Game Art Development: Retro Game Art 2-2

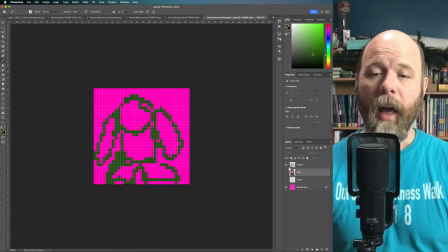[8:17]
However, when I do something where I know there's going to be limited movement, I'm going to start off with just this first idle, and I'll duplicate the layer.
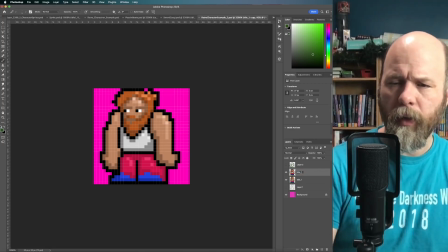[8:27]
And I will just call this idle 2. And that way I've got that foundation to work from.
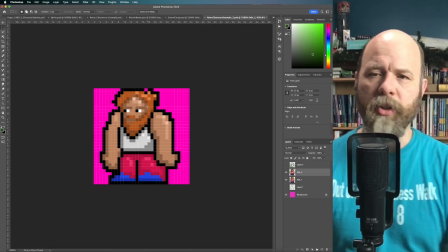[8:33]
I know it's mostly where I want it, but then I'm going to make some slight modifications. And so I have to think in this character's terms, what's his idle going to look like?
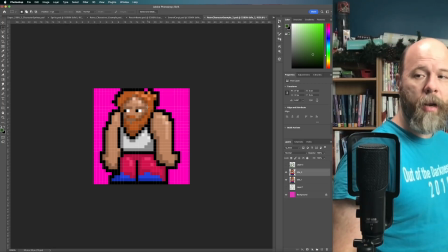[8:41]
For one character, an idle might be standing there and, oh, let me back up there, and breathing in.
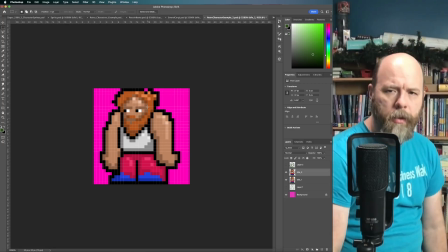[8:48]
That could be the idle. Maybe it's a, you know, more of a downward motion.
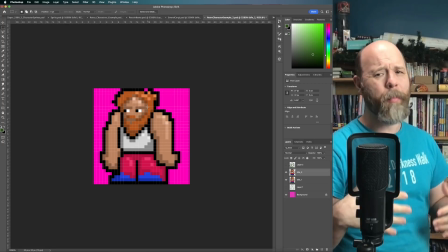[8:55]
This character's already capped at the top of this frame, so I probably don't want to go up, but maybe down, maybe do something with the arms. And so I have to think about what that looks like, what the movement's going to be. Maybe it's just like a little knee bend, like he's revved up and ready to go.
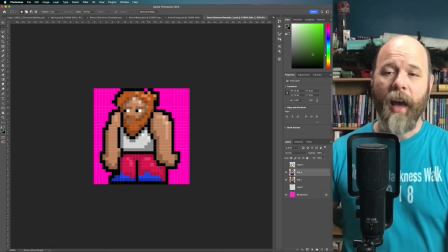[9:11]
So maybe most of the game this character's running, and so when he finally gets to an idle point, he's like just bouncing up and down.
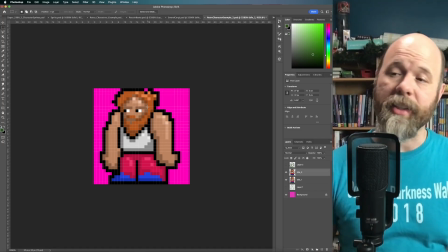[9:17]
You can see his knees bend. It's going to depend on the character and the type of motion that makes sense for whatever the character is being used for. So in this case, I know he's at the top of the frame, so I do need him to go down for this idle. So maybe he's just winded, like he just,
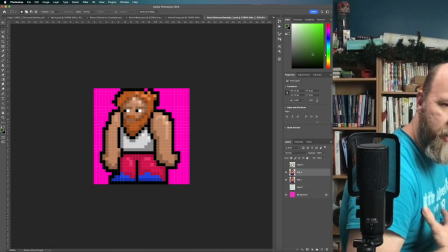[9:34]
you know, just kind of getting that bend in his back a little bit, and the shoulders roll a little bit further forward.
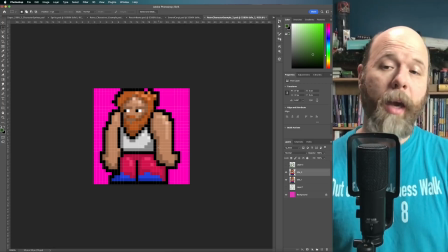[9:41]
So maybe I will do something like that. But I can start by just grabbing selections, because I'm literally just moving these solid pixels as I'm adjusting, and then I can fill in the gaps underneath if I need to.
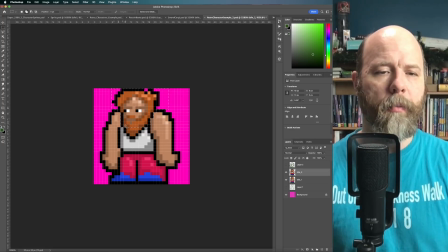[9:54]
But this way I can very quickly start building up this character and their movement. And in fact, I'll also grab these gray pixels that are right underneath, because I know those are going to move down into the shirt, and I don't need to move it far.
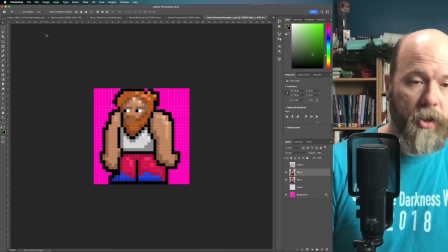[10:14]
I really don't. Even just a single pixel movement for this character,
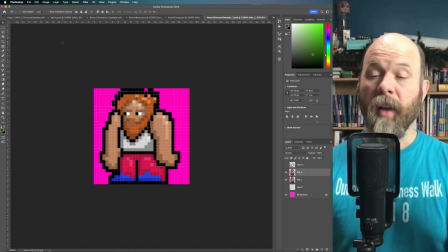[10:19]
because it is such a small image, that 1 pixel is a big movement. The larger the character is, the more pixels that are in there, the more you may have to shift the movement.
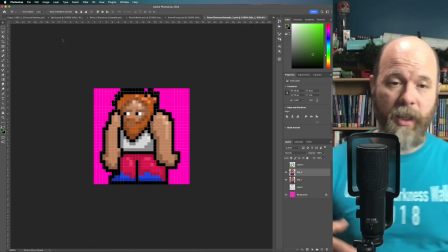[10:30]
So for like the dinosaur, that T-Rex, I really had to have some
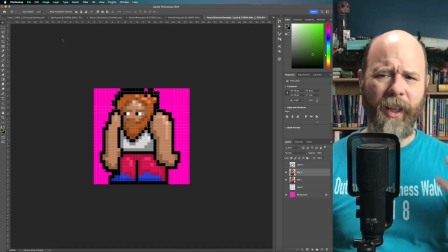[10:35]
distance and movement, because 1 pixel movement would have just felt like a jitter. But for this character, 1 pixel's a lot. And so you need to think in those kinds of terms of this character really can't move very much out.
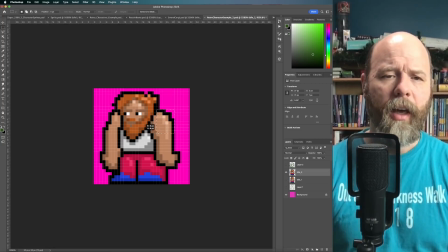[10:49]
And so I may grab things like, maybe I'm going to have his arms expand out a little bit. So I may actually grab this and move it over just a touch.
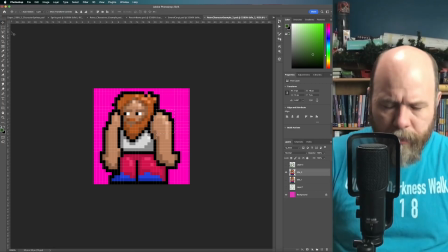[11:02]
So like he shrugs, but his shoulders go out just a little bit.
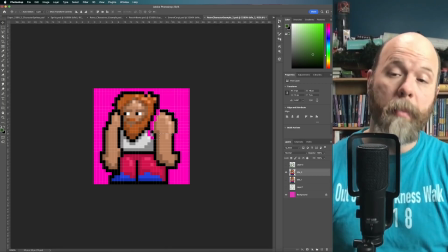[11:07]
And this may not be the right movement, so I may need to come back and change this. And let me see. Even as I'm moving that, I don't know that I necessarily like that. Maybe it's
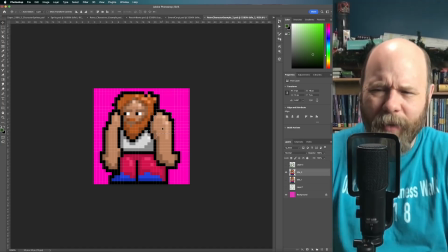[11:21]
like maybe he is actually lifting up his arms. It seems kind of counterintuitive though. So this is where animation's fun.
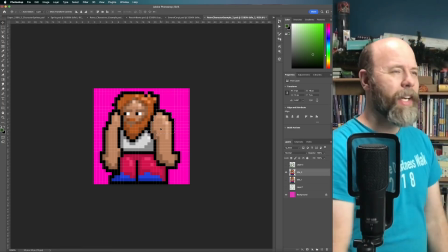[11:27]
You got to kind of feel it out.
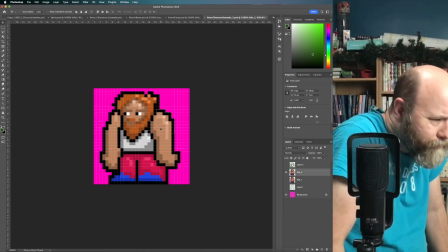[11:31]
No, I'm going to just have his arms slump a little bit rather than do something like this where he's more agitated.
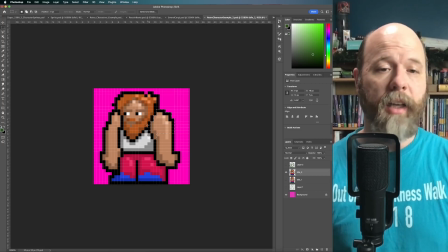[11:36]
So I'm going to take the arms, select them, and I'm going to drop those a pixel as well.
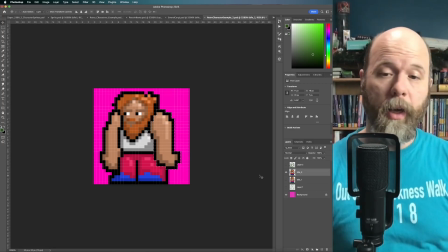[11:48]
And so this is just simple matter of selection. If I was doing it the other way, where I was actually drawing it in, doing more of that pencil test, then I would simply paint it in solid and do it exactly the way I did for the first one when I was building that up.
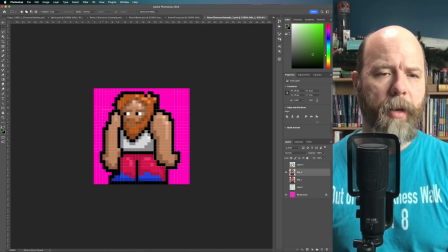[12:05]
Same thing over here. I'm going to grab these. I am not going to grab any pixels that are going to be conflicting. So even though this will move down, I'm not going to move it beyond this point into the foot further, because that's already kind of pushing with that foot.